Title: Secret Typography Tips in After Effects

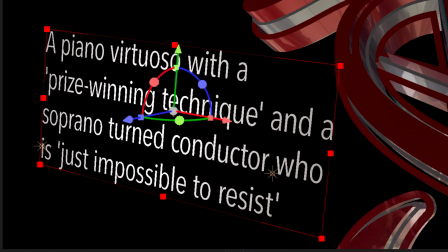In this box text, there are a couple of single quotation marks, and to honor the Roman typography rules, we can nudge them outside the text box for better readability.
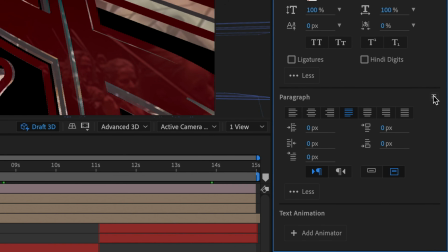To do it, let's return back to the flyout menu, and this time choose the first option, Roman hanging punctuation, which will be available only if you are working with a text box.
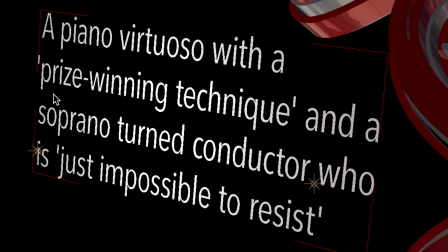Now this adds a small touch, but it makes the text and the artist looks much more professional.
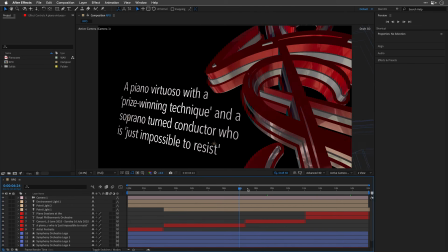In the next title, we can see some hyphens or dashes that screams, "Please replace us with dots."
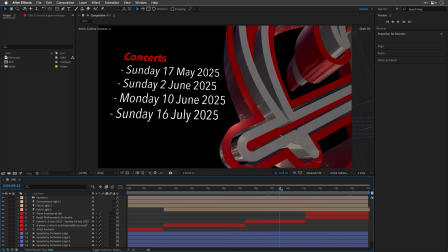Did you hear that? Okay, so let's do it by select each one of those hyphens and hold down Option on the Mac and then press the digit 8. On the Windows side, it's a longer ceremony.
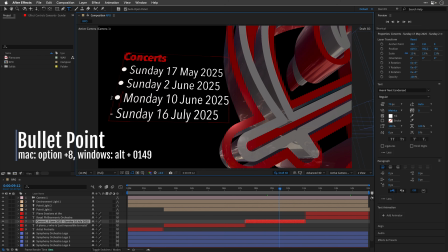You need to hold down the Alt key and type 0149 in sequence using the numeric keypad. If you are here, let's also spoil this text with a simple animation preset.
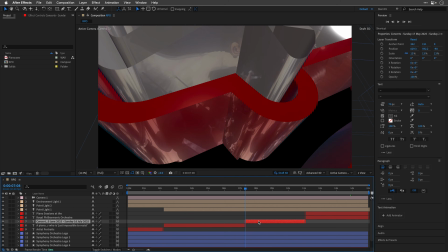I'll make sure that I'm at the beginning of the layer, and then in the Effects and Presets panel,
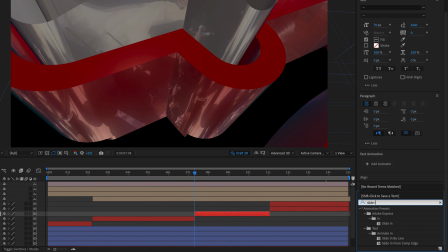I'll look for Slide In and apply the Slide In by lines to the text.
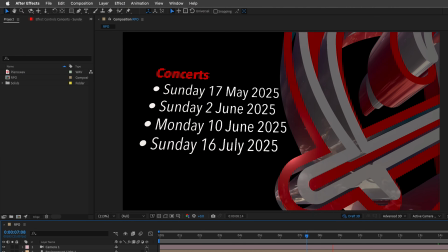Let's preview it, and I think it looks good.
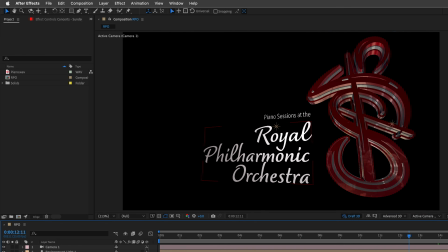As promised, here's how I made the texture reflections on the extruded logo.
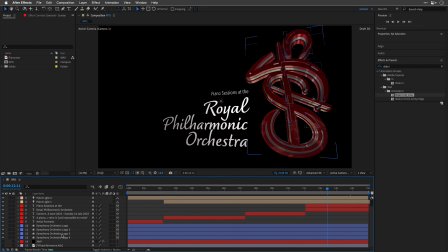To achieve it, you'll need an HDR or EXR image to use as a light source.
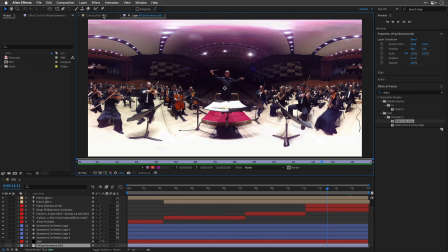I have this 360-degree image of the orchestra, and I set it as a light source for the environment light.
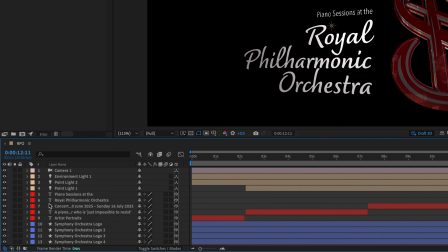Then under the material options, which you can find for any shape or text layer,
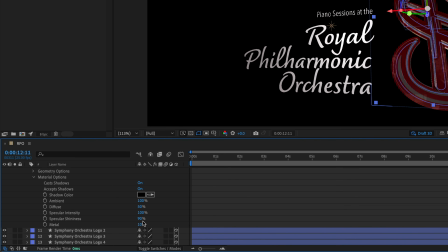I've raised both the specular intensity and shininess to a higher value,
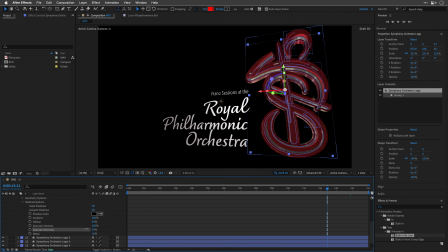190% in this case. Now this is going to make the texture appear on the surfaces, and if you want you can also tweak the metal setting to your liking to enhance it even further.
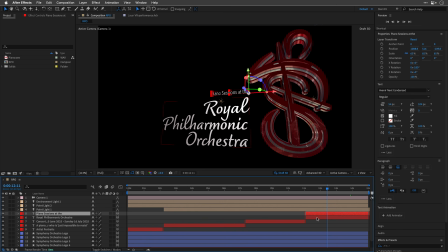For the last text here, I'll repeat what I showed you earlier by selecting the layer, changing the kerning to optical, and enable ligatures. Then I'll scroll down and make sure the 360-degree layer is visible,
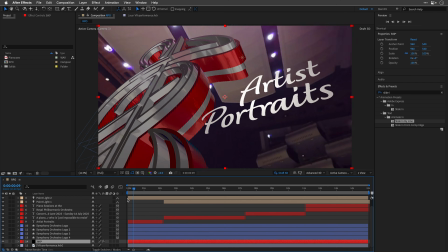because this is a solid layer with the CC environment effect that uses the
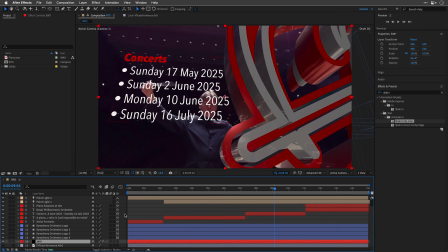same HDR image of the orchestra and project it onto a sphere.
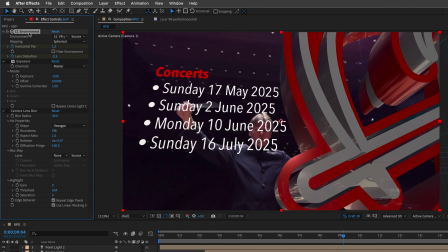I think it's a nicer touch than a black background, but it is a bit too much. So I also added the exposure effect and tone it down, as well as add the camera lens blur effect to take away the focus, so it won't compete with the titles and the logo.
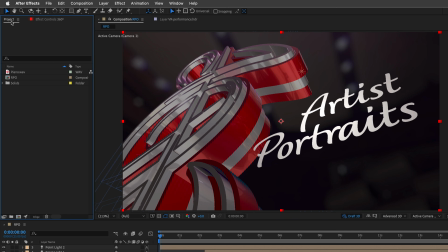I'll also drag a simple soundtrack that I made to elevate this composition, and of course turn off Draft 3D so we can see all the shadows and the reflections in their full glory.
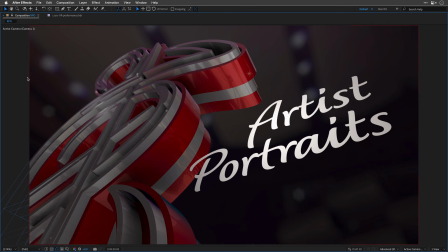Let's maximize the frame and preview it with the sound, following by important message.
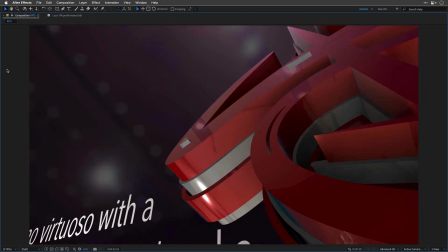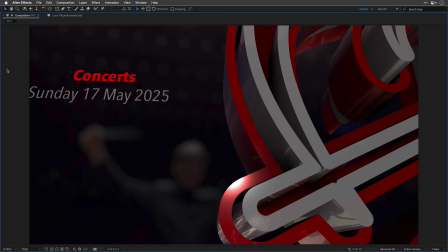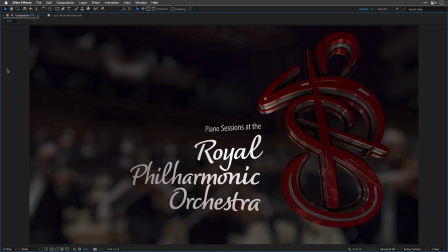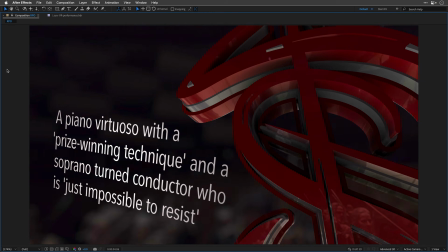So what do you think? Can you spot the difference between the outset of the video and the final result when it comes to those titles?
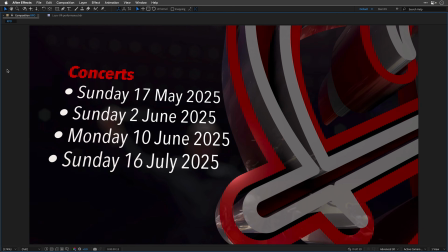Paying close attention to detail is super important.
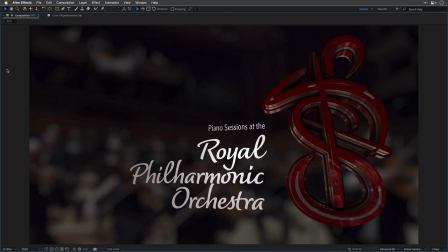Let me know if you agree or disagree, and if this was useful, you know what to do. Thank you so much for sticking until the end. You are the reason the algorithm works so well. Or maybe it doesn't, who knows? Anyhow, make sure to create beautiful typography and avoid any typos if you can.